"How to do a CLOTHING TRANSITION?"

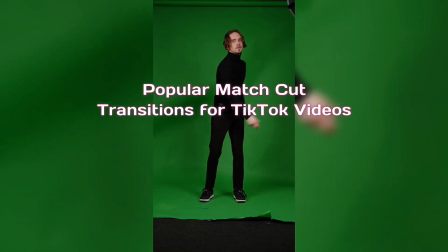Hey there, welcome to this tutorial video on the popular TikTok match cut clothes transition. In this video, we'll be using our own video as an example.
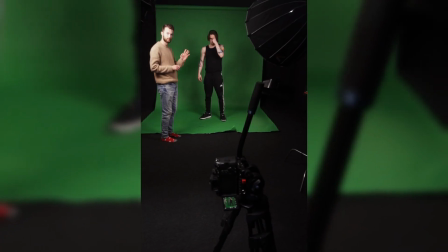To achieve this effect, you'll need a camera and a tripod.
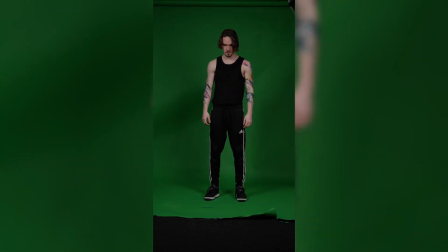It's crucial to keep the tripod still throughout the entire shoot, so the angle and position remain consistent for the match cut to work seamlessly.
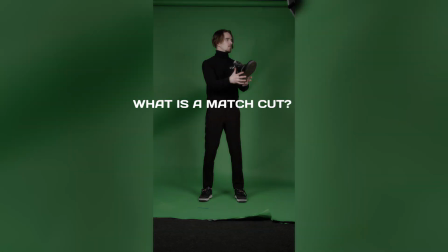You may be wondering what a match cut is.
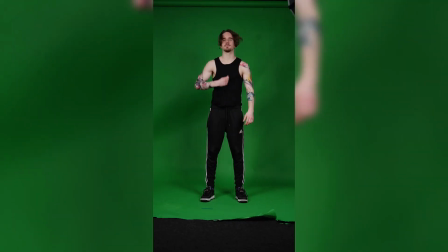It's a film editing technique where two shots are seamlessly combined to create a sense of continuity or comparison between the two scenes.
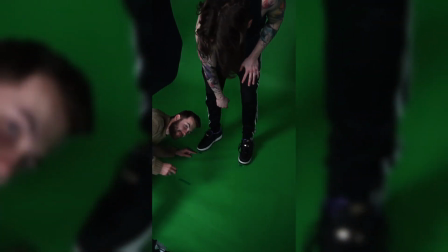A great tip to perfect your match cut is to use markers on the ground. This helps the actor know exactly where to stand, making each shot and action consistent throughout the video.
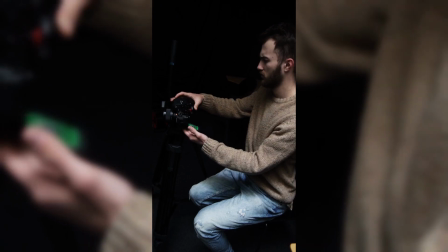We start with the beginning scene of our video, where the actor jumps to find himself in his old clothes.
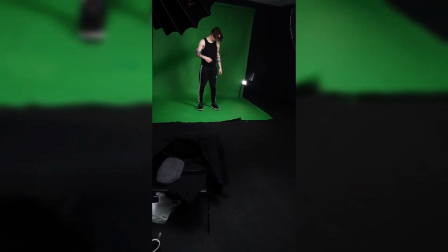The first transition is a match cut between grabbing his tank top and pulling it out from him.
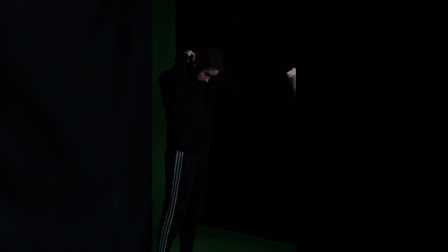The actor then changes into a sweater and pulls the same tank top again.
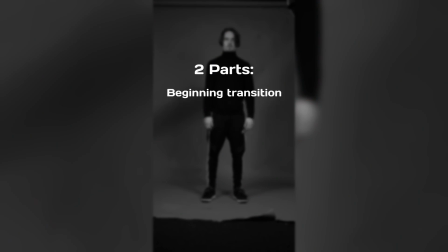It's important to note that this transition is divided into two parts, beginning part and the final transition part, which needs to be connected with the next scene.
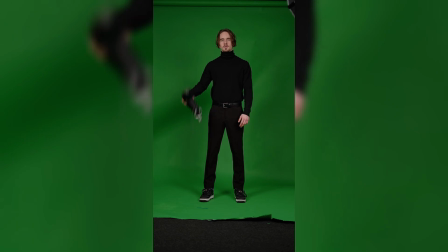Our second transition is a combination of a match cut and post-production animation.
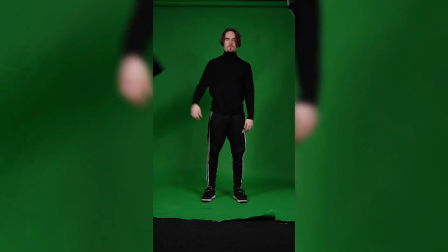We wanted to make the transition of his pants change to more formal pants by jumping, and then formal pants flew to him.
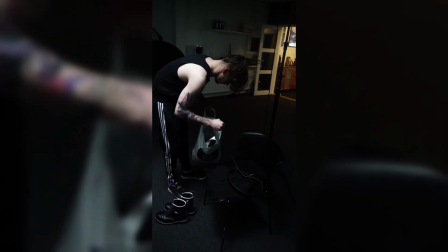After finishing the first transition, the actor had to jump and then change into different pants, then come back to the same place on the markers.
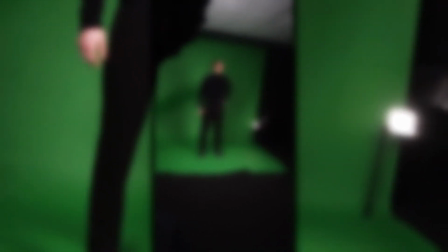We had to think about the connection between the third transition, which was more complicated.
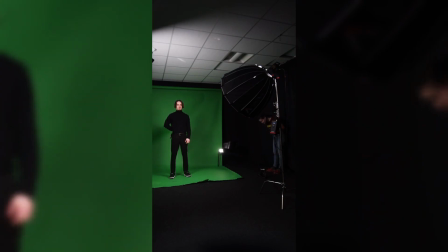We gave him his formal boot in hand behind his back and made him jump to transition.
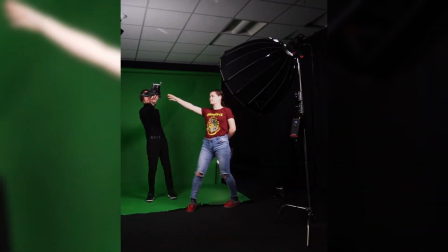After he jumped, he took a boot from behind his back, acted like he froze in the middle of the movement until he took his boot from hand,
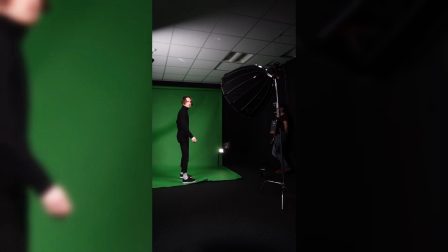and then he finished the throwing movement and made a high kick. It took a few takes, but after the actor and crew got the idea, it was simple.
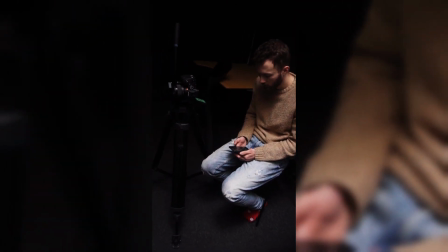As I mentioned before, it's important to make a script or notes to keep everything organized.
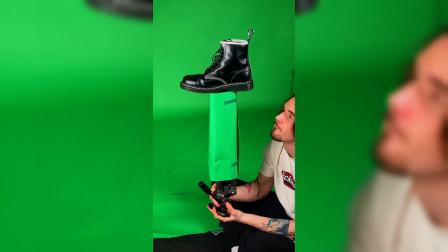In this scene, we shot additional footage of a boot rotating on a stick using a green screen.
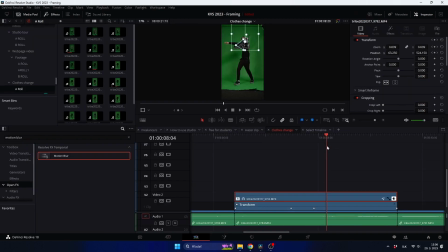During post-production, we planned to animate this shot to make it appear as if the actor is throwing the shoe, catching it.
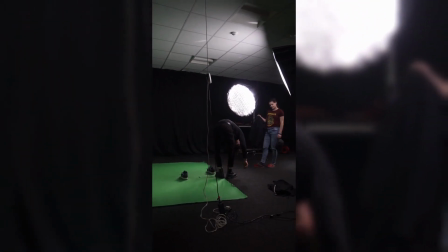In the next shot, the actor changed into a formal suit with new boots and did a kick in the same spot for continuity.
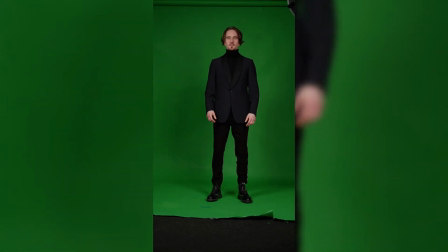We also added a new transition between the high kick and the previous scene, where he snapped his fingers and froze in a pose like he was throwing a shoe.
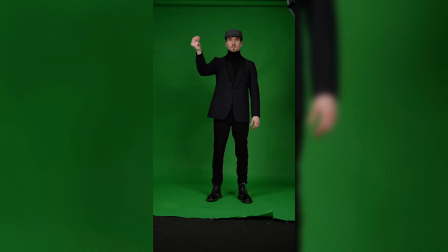Then we adjusted his appearance and had him look into a mirror before dropping his old shoe from above to transition to the beginning of the video and create a seamless loop.
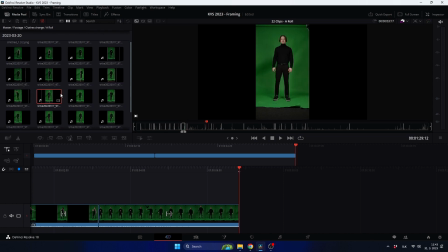Moving on to post-production, we used Davinci Resolve software to sort out the footage and make a rough cut version of the video.
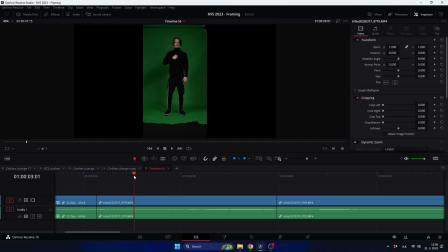It's essential to make a cut in the middle of movement or action between transitions, which gives the viewer the impression the action is continuing despite the cut in the video. After the rough cut, you can test the transitions and movements with someone and ask for feedback.
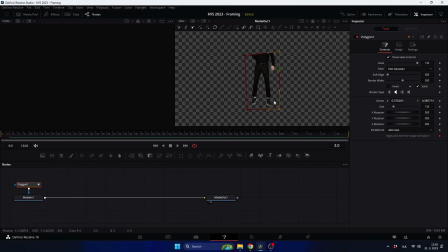We also covered how to animate the pants and boot to make it look more realistic. You need to mask out the pants and export it as an image, which you will put in the sequence. I animated the position of the pants and added motion blur. The pants animation should be on the actor when there is a cut between clips.
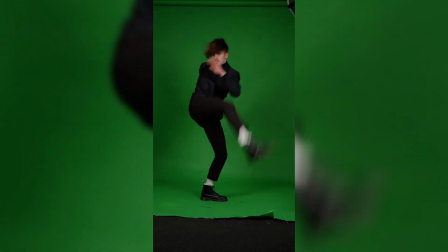The animation of the boot requires playing with it a lot. First, you need to key out the green screen from the image.
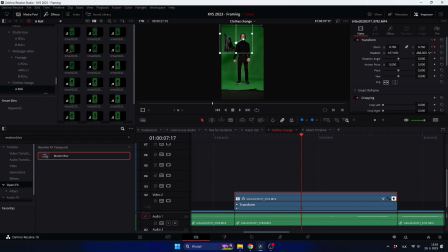Then, you need to animate the position and scale of the boot. Afterwards, I made the shoe spin and rotate. I adjusted the speed to make it faster, and also I used directional blur to make it feel more realistic.
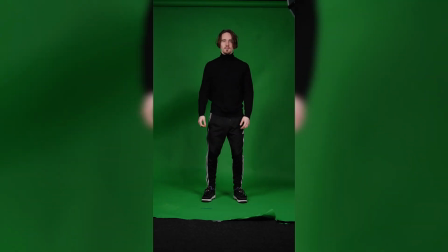Lastly, the actor kicked it and the animation ended, and he changed to different clothes.
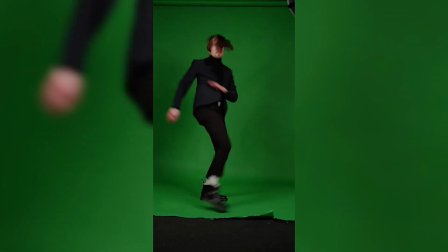To conclude, the match cut clothes transition can add depth and creativity to your videos, making them more engaging and enjoyable for your audience.
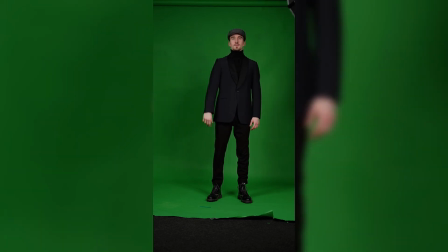Keep practicing and experimenting with different techniques and tools to create compelling and creative looking videos.
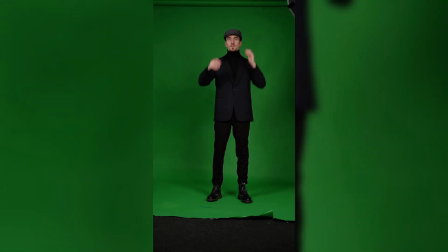Happy filming!